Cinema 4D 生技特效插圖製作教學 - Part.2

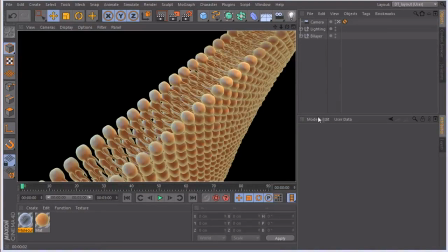to kind of give a representation of some particles going through and nothing too crazy but just a kind of basic layout of these particles that are going to be passing through our bilayer here so let's go ahead we're actually gonna hide
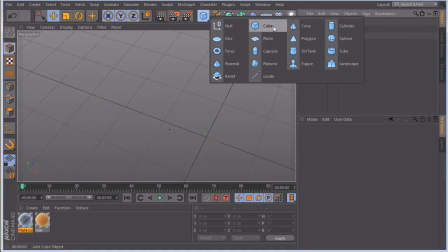our little friend here and let's just grab a sphere I
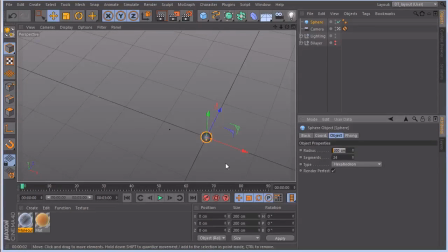am going to change this to a hexahedron because we're going to do a little bit of tweaking to it I'm gonna drop that radius down about half as well.
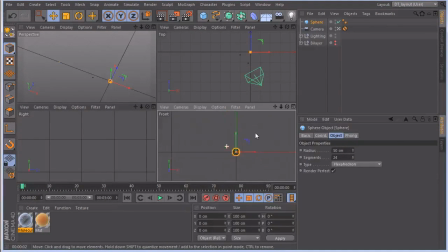So let's kind of push in here a bit, kind of line things up. Okay so I'm gonna hit C on my keyboard here,
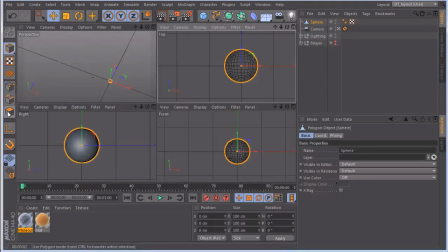and just kind of make this thing editable. Once again let's just grab our little brush tool here and I already have it set to about 65 which is okay for now so I just want to just
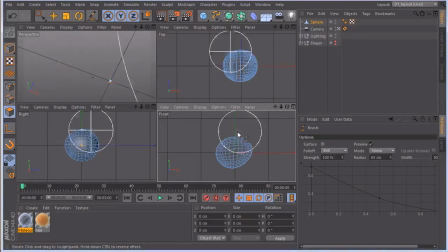just kind of mess things up a bit here I don't want this thing to look perfect at all and you will see why so let's just kind of kind
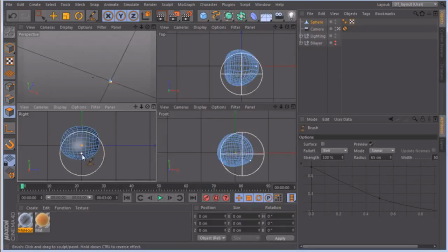of make it a little wobbly, a little wonky, a little more organic looking. Maybe kind of push it in a bit and that I think should be okay for now.
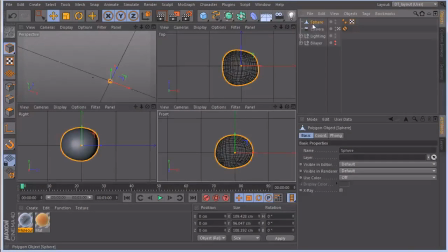So we're just gonna call this molecule and then we're gonna go ahead and drop this into a MoGraph
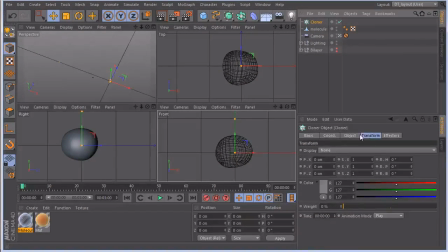cloner and we're gonna actually just change this to our grid, grid array.
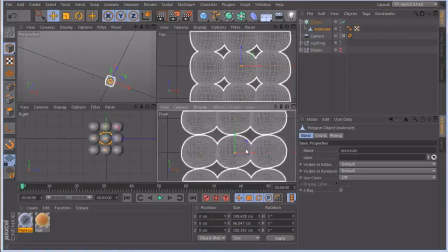Go ahead and put that little puppy in there kind of back out a bit here and just
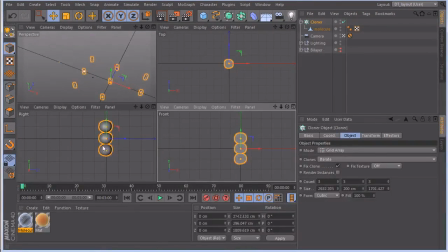just kind of grab our handles here kind of move it outward upwards zoom out a bit here and then ultimately we are going to kind of populate our scene once
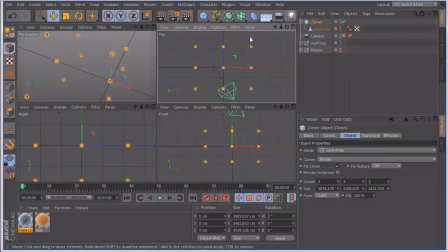again using this MoGraph here and again this is kind of a trial and error sort of thing placement and size and randomize and whatnot all right let's uh
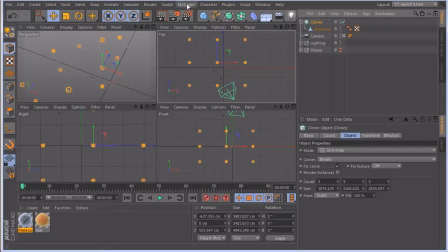we're okay with that we can definitely add more here but let's get an effector in here let's get a random where are you there you are okay so let's turn on all of our parameters here and
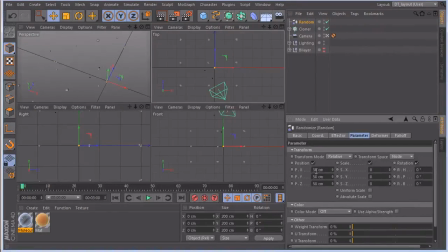before I said I'd like to zero these out because they default to 50 but I'm actually gonna stick with this because we're gonna really mess up the positioning of it here I'm actually gonna hide our camera as well so just kind of push it around just kind of eyeballing
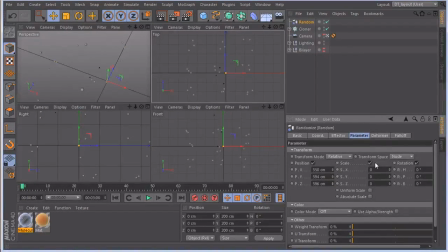it nothing too specific we do have our scale here but you know what I'm gonna uniform that
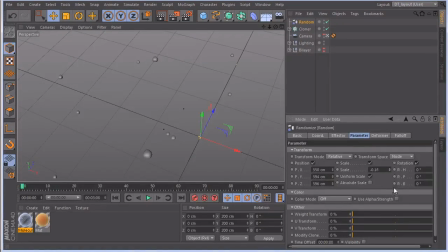Let's go to our perspective, I'm going to have a better idea of what we're doing here. I think we need to add a little more to our scene. So maybe let's crank these up to four.
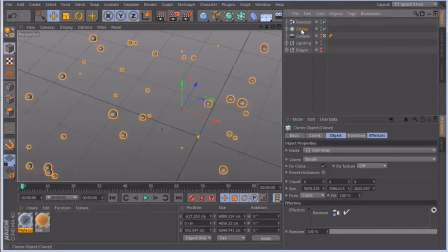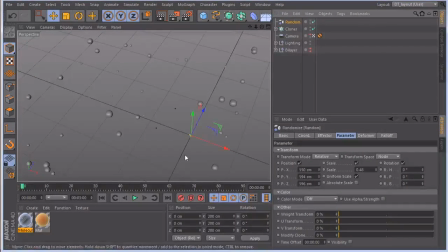And so when we kind of use the brush tool to kind of mess these up a little bit, that'll give us a little bit more range if we can rotate this, kind of break it up. So, if they were perfectly round, we wouldn't be able to tell.
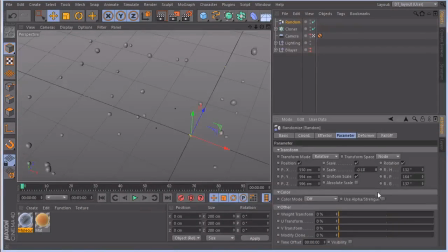So, let's kind of, I think, something like that. Position these differently. And I also went ahead, let's turn this on real quick.
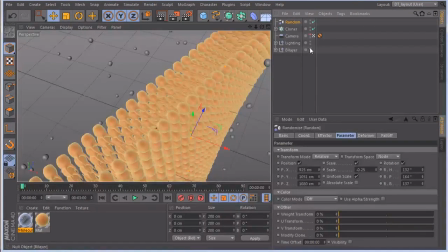I also went ahead and created a texture for our little friends here.
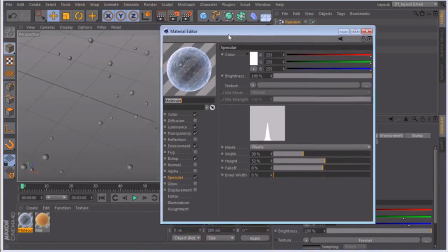and it's it was the same process you know a color had a for now kind of went with the blue theme here same thing for now in our luminance because I kind of really one of these edges to really pop transparency
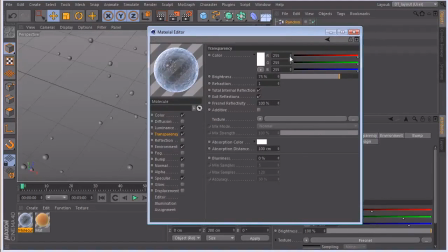you know as we could say pretty pretty basic setup here and then of course our environment you know more Fresnel to really bring out that that rim and then bump I got one single knocky in here
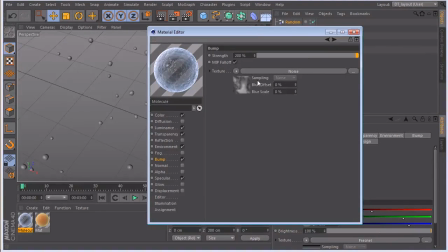just because it's got a nice organic feel and then I cranked the bump 200 and then you can play with this whatever whatever you like obviously you can
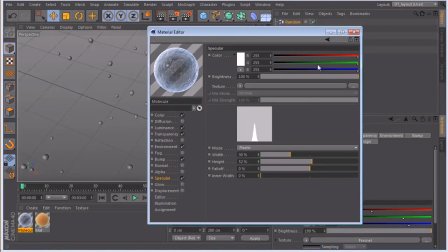change this and then my specular to kind of give it some highlights so yeah color, luminance, transparency, environment, bump, and specular.
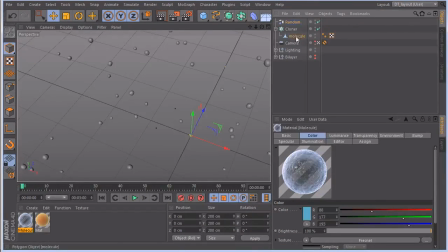And let's just go ahead and apply that to our molecule here.
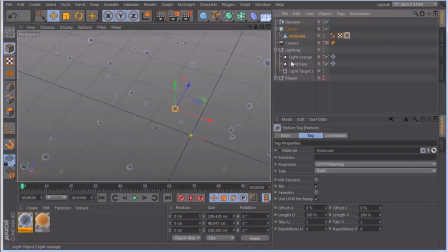And, you know, we already have some lighting in here.
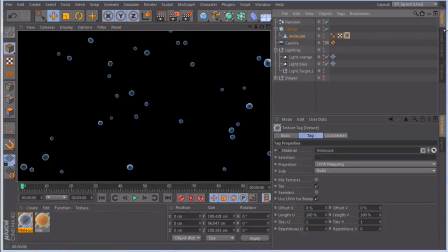So right off the bat, you know, if we hit render, our light is going to be, our lighting is going to be affecting these guys. And I kind of don't really want to do that. I kind of want to have separate lighting for these because ultimately these will be rendered as a separate element so we can have more
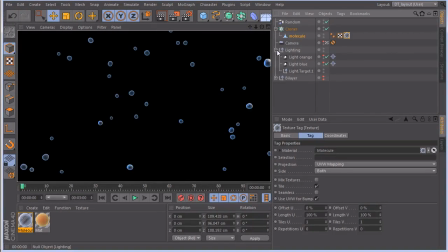control over color and every other attribute so in
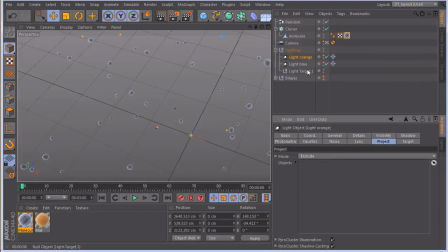our lighting let's just select our guys here go to project and then it already defaults to exclude so let's just drop our molecule in there and then same with the our little blue light because this light is just affecting our bilater and And that's all we wanted to affect.
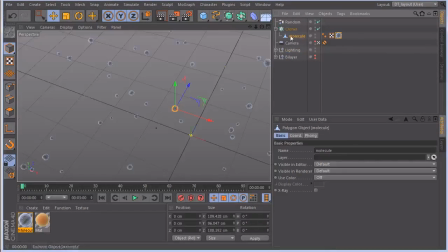So once again, it looks like I got a little bit of, right? Yeah, we are excluding. I just want to make sure, um, let's actually turn that off cause it looks like I'm still, yeah,
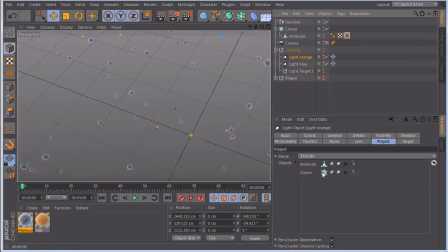let's go ahead and drop our actual cloner in there cause that could probably be very well be the issue as well.
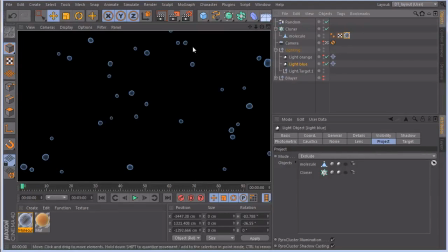There we go. Okay. Okay, so my bad, but we need to drop the entire cloner object in our exclude mode here, and not just the single geometry of the molecule.
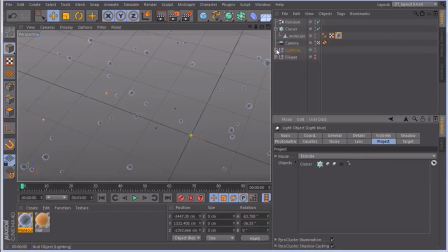So we could probably just go ahead and remove that from our lighting. And let's just double check.
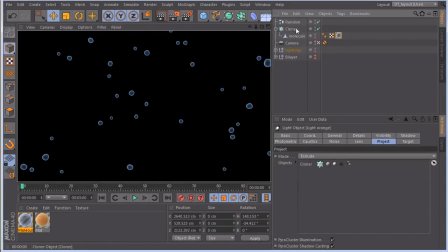Yep, okay, we're safe. So obviously we want to do it with our little parent object here.
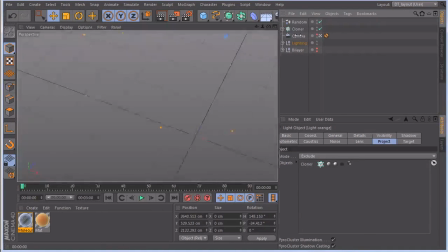So with that, why don't we, once again, no overthinking here with this. we could probably just get a simple
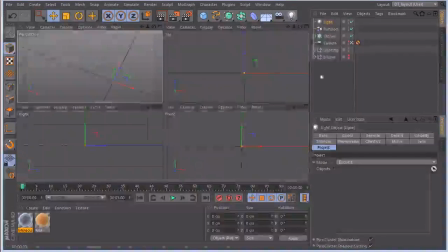light in here and let's just kind of see how we want this to look. We might want to position our molecules a little differently, but let's just kind of get a rough setup of our lighting here. Kind of move it over here because I kind of feel like we should get a light source from kind of backlighting and getting some better highlighting rim light and whatnot.
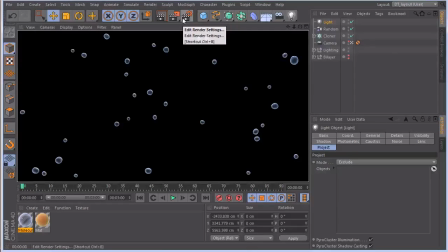Let's see what this looks like here. And yeah, it's kind of making these little guys pop a little bit.
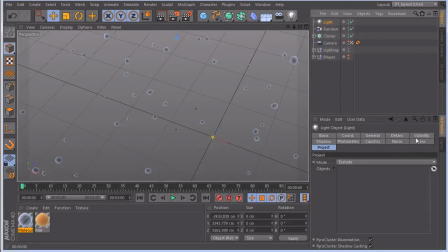So I'm kind of curious.
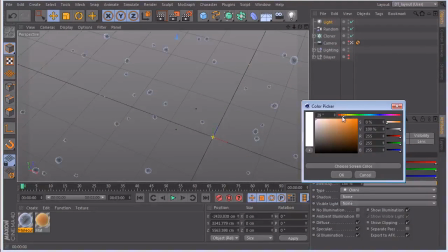I think I might want to change the color just a little bit, just a little warmer, since our environment is a little warm anyway.
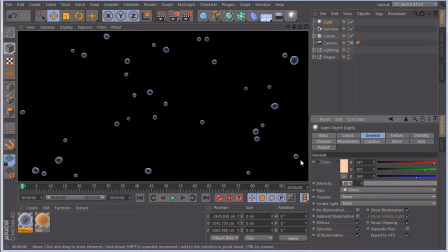Kind of see what that does. I might even crank that up just a bit. Kind of like that. It's a little too hot, maybe 115, just to get a little extra.
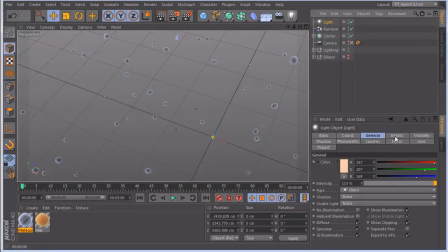I kind of like that. You know, and we could try to work in some shadows here.
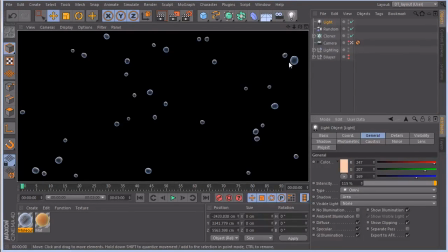You know, it might make some of those bumps kind of, yeah, it's kind of darkening what we have going on already here.
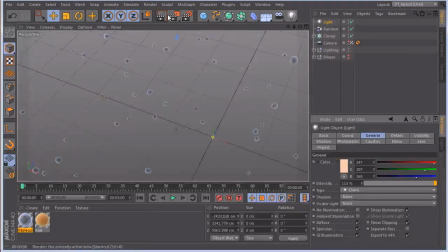So it's not necessary.